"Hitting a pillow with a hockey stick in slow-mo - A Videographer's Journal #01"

I filmed the music video for Rachel Hill and in this quick video I'm gonna talk a bit about one specific scene that I really enjoyed making when she is hitting a pillow furiously with a hockey stick.
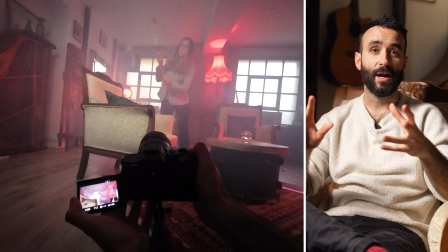0:13 On almost all of his shots I actually didn't use the gimbal at all,
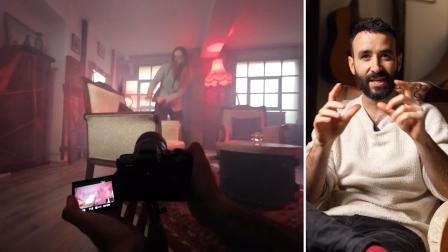0:17 I shot handheld all of the time to get some nice controlled shakiness to add a bit of unsettling movement to the action.
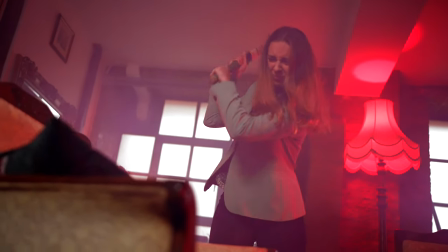0:26 The first shot is a medium-wide shot to show a little bit of context but not too much
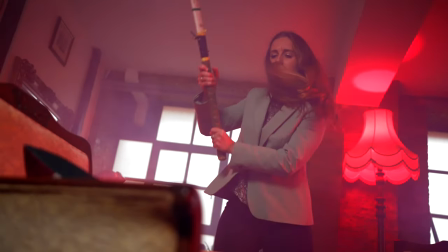0:31 because the studio in which we filmed is not a massive one and you don't want to give away too much information.
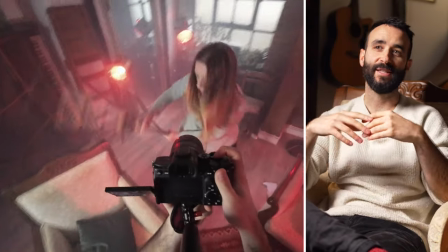0:37 Secondly, we have some nice close-ups on her face to see the emotion and the rage and the anger.
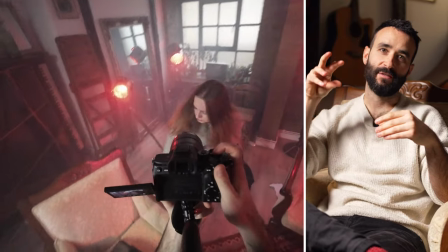0:44 These ones are filmed actually from above, right?
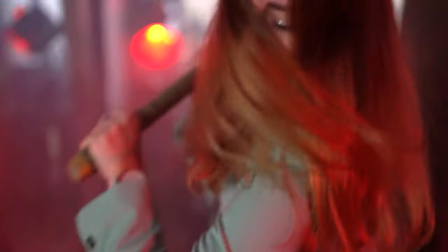0:47 When you film from above, you tend to show a little bit more vulnerability to your character and when you film from below,
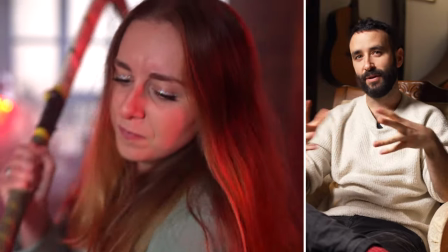0:55 it tends to give a little more power instead. Then we put together nicely either in real speed or in slow motion. The workflow here is actually quite fun, right? Because I'm asking her to hit the pillow many, many times in a row and I'm filming lots of different swings,
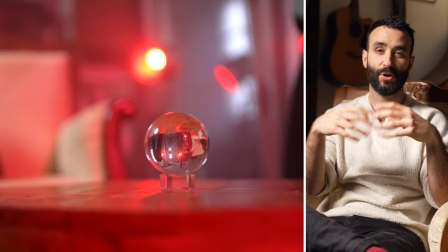1:11 but at the end, we're actually going to select just the two best ones. The concept and the idea of this music video revolves around a crystal
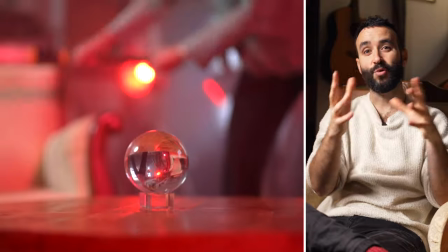1:20 ball. so we had some more creative shots of this scene where we
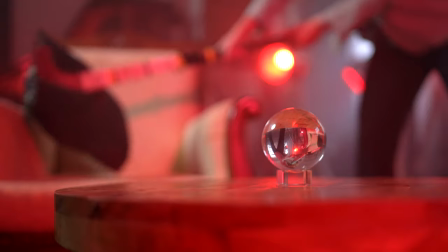1:24 could see Rachel hitting the pillow but through the crystal ball instead finally
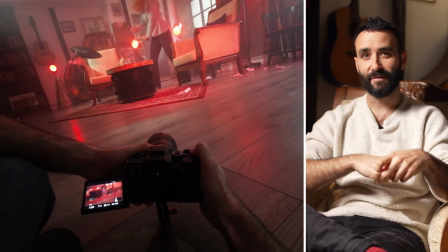1:29 the last shot is a shot of Rachel getting rid of the hockey stick throwing it
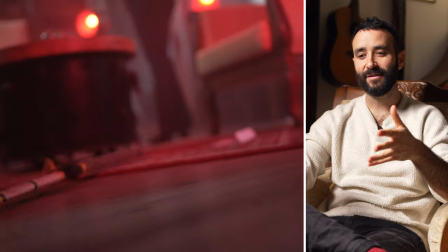1:33 on the floor it's quite hard to pull off because you can't throw it at the exact spot that you need every single time so we just
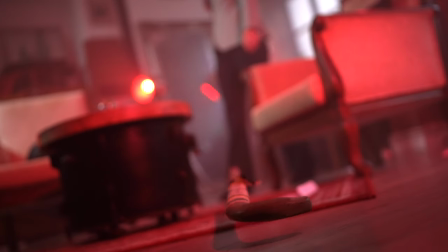1:40 throw it a bunch of times and kind of hope that it doesn't hit the camera really and it's a wrap thank you so much for watching this quick one. If you want to see the full music video, I'm going to put the link somewhere in the description below or go check out Rachel Hill's YouTube channel and I do recommend going and listening to her music because she's a really talented singer-songwriter. I'll post more behind the scenes on this music video soon. Thank you again. See you soon.